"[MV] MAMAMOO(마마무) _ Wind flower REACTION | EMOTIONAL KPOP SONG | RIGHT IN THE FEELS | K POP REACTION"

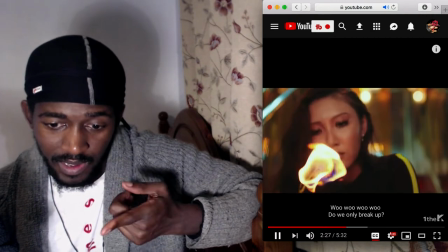You see how it's changed again?
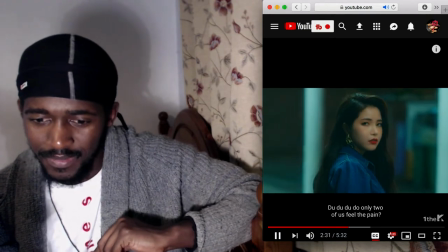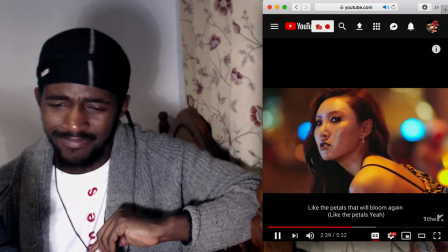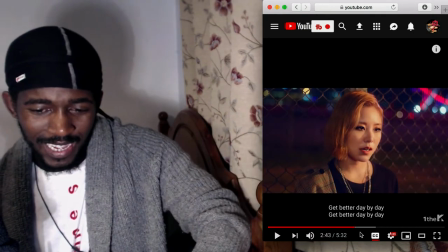See, I'm telling you, it's all on purpose.
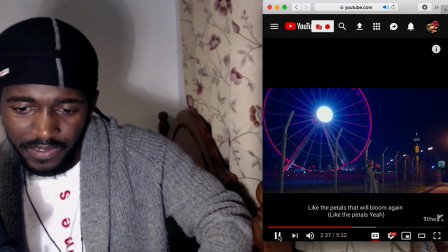Even right now where she's standing in front of the lift and not there.
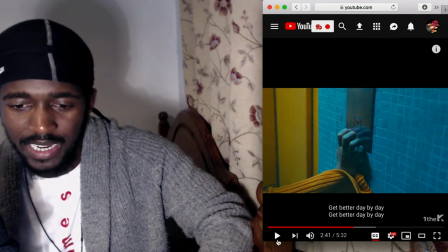So you can see already that would have been drawn to her hand.
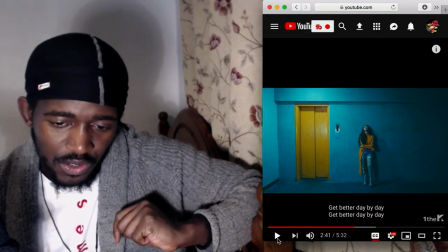So simple, but yet so effective. It just shows that like there's so much.
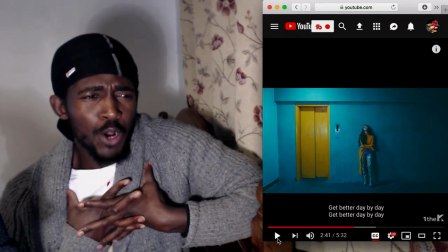It's weird because I don't know what emotion or expression the color yellow gives,
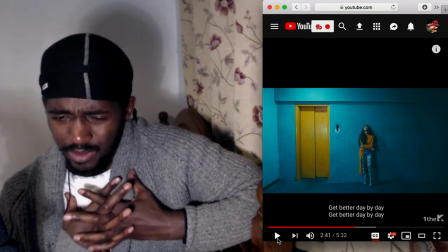because obviously like you got reds and oranges are normally fiery and kind of like really in your face, but for some weird reason this blue is very somber.
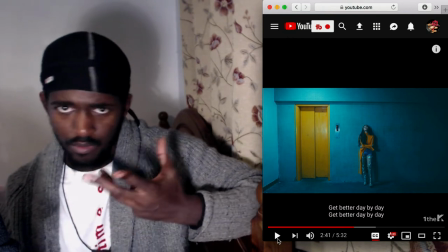It matches her trousers, not for weird reason, but that's pretty on purpose.
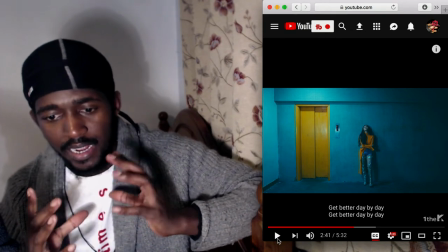But then you have her yellow jumper and that lift, which is almost like you're meant to be there,
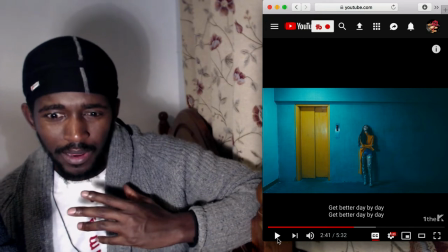but you're somehow standing out, but you're also not standing out.
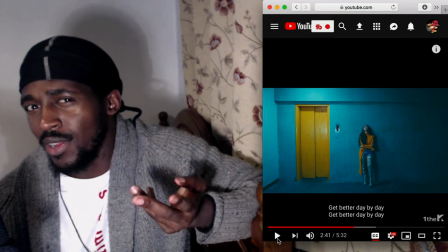It's just like you're doing what you're doing, but you're standing out and you don't want to stand out.
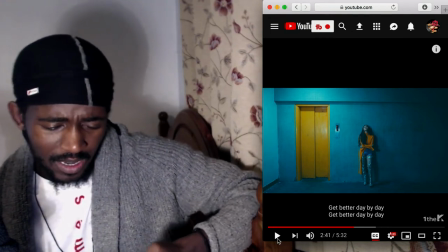But the lyrics of this track as well.
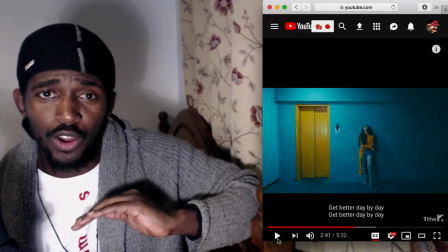Also, I am not a fucking therapist, so I'm chatting a lot of what I feel this song is trying to express.
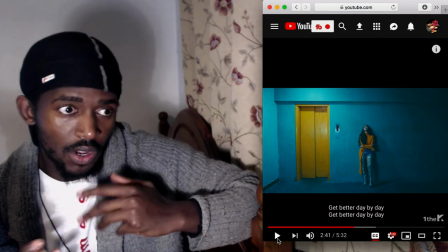Obviously, there's lyrics here and it's clearly a love song. And this person, and well,
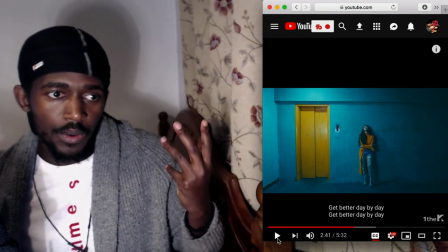these guys are getting over or are going into deep thoughts as to why the relationships are why they are.
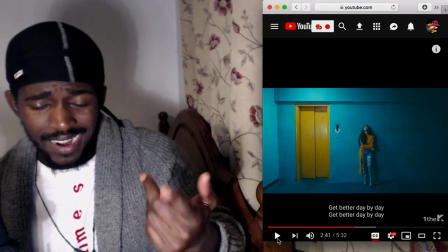So, But I'm really liking the visuals to this are really nice as well.
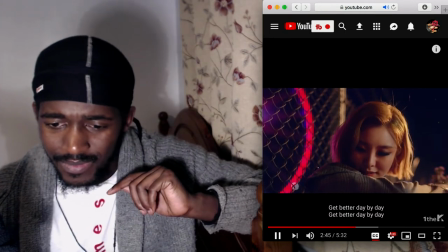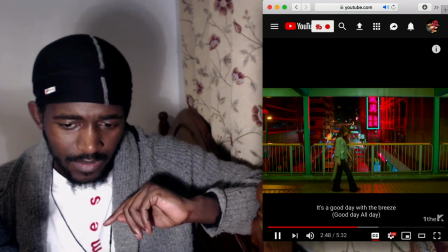Hey.
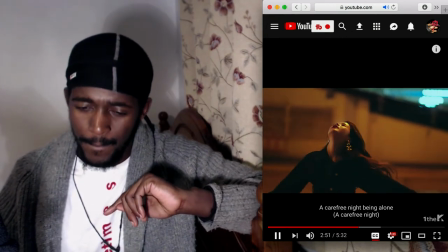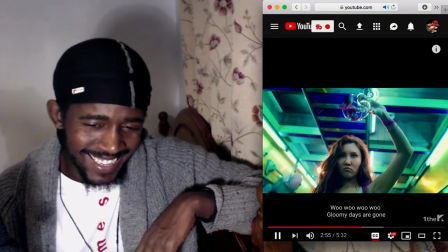Hey. Hey. Love that.
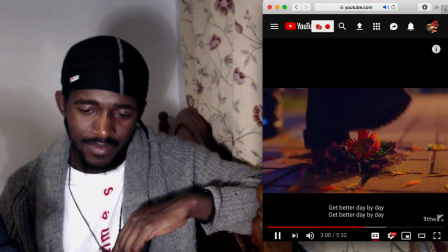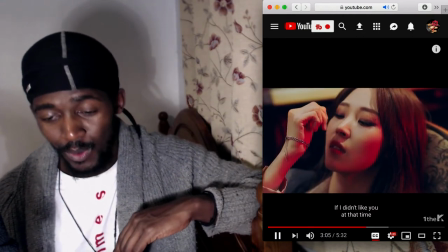Oh.
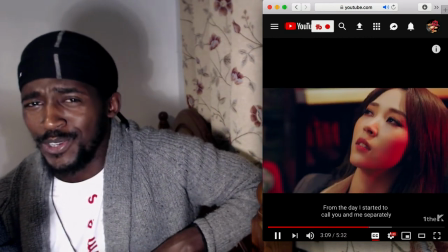Truths.
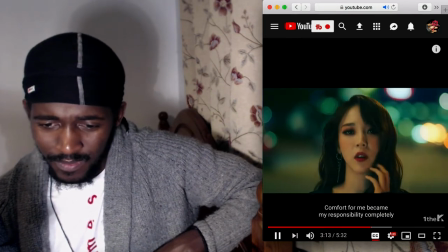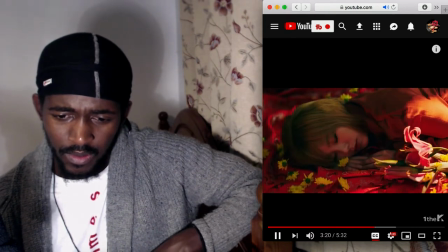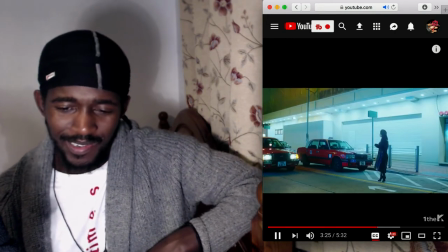This is nice, man. Really loving this.
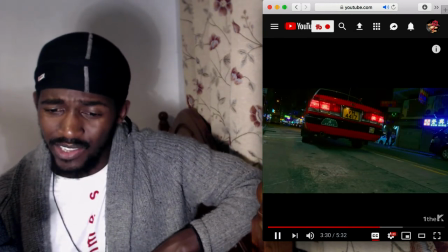She's gorgeous.
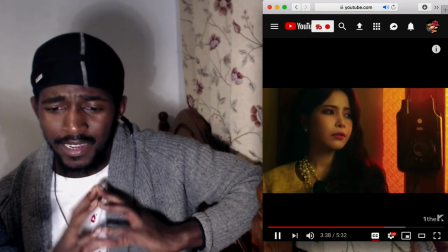Yeah. She might just be my next WCW.
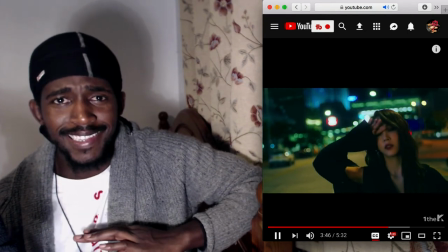Woman Crushing Wednesday, next Wednesday. I know we just had it yesterday, but which female bands or female
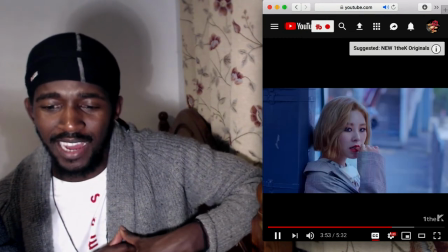K-pop artists do you think I should have in the next Woman Crushing Wednesday video?
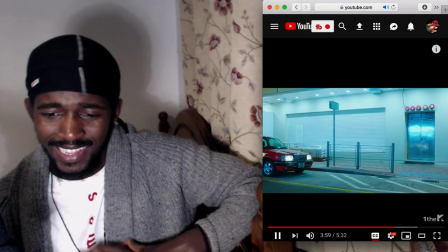Yeah, there it is again, that shot.
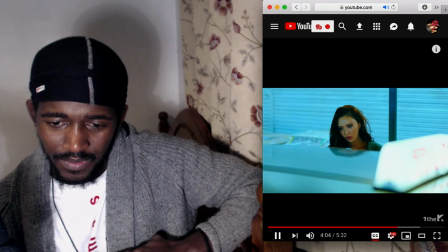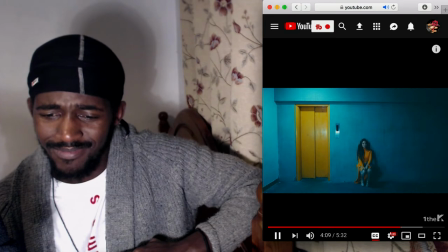She's hella cute, man.
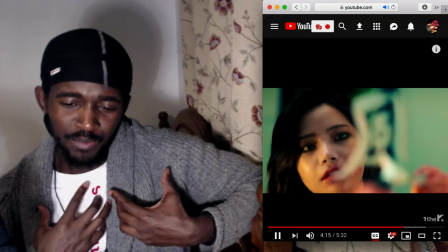It's just so unfortunate, like how, like, I say so unfortunate, but the amount of expression that they that are giving in this, even right to the very end, still going.
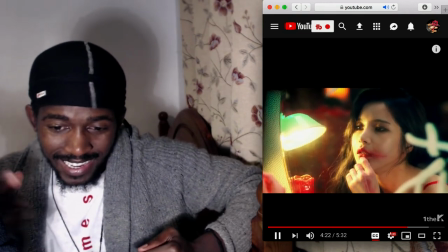This little detail right here. People don't do that.
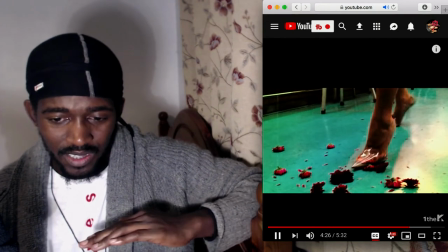Normally the song's finished, it's done, but... Oh!
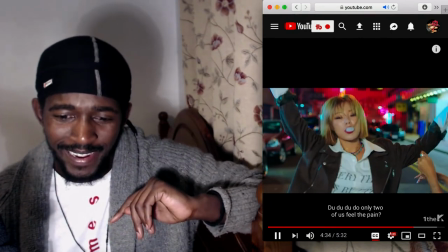Okay. They're happy now. Time's gone by.
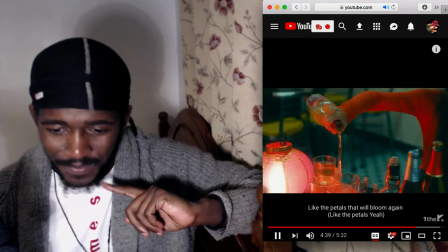They've got stronger. Better day by day.
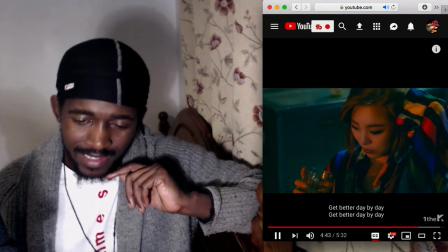Better day by day.
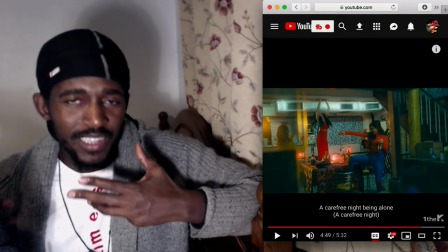Hey. Now there's extra instruments on this track now.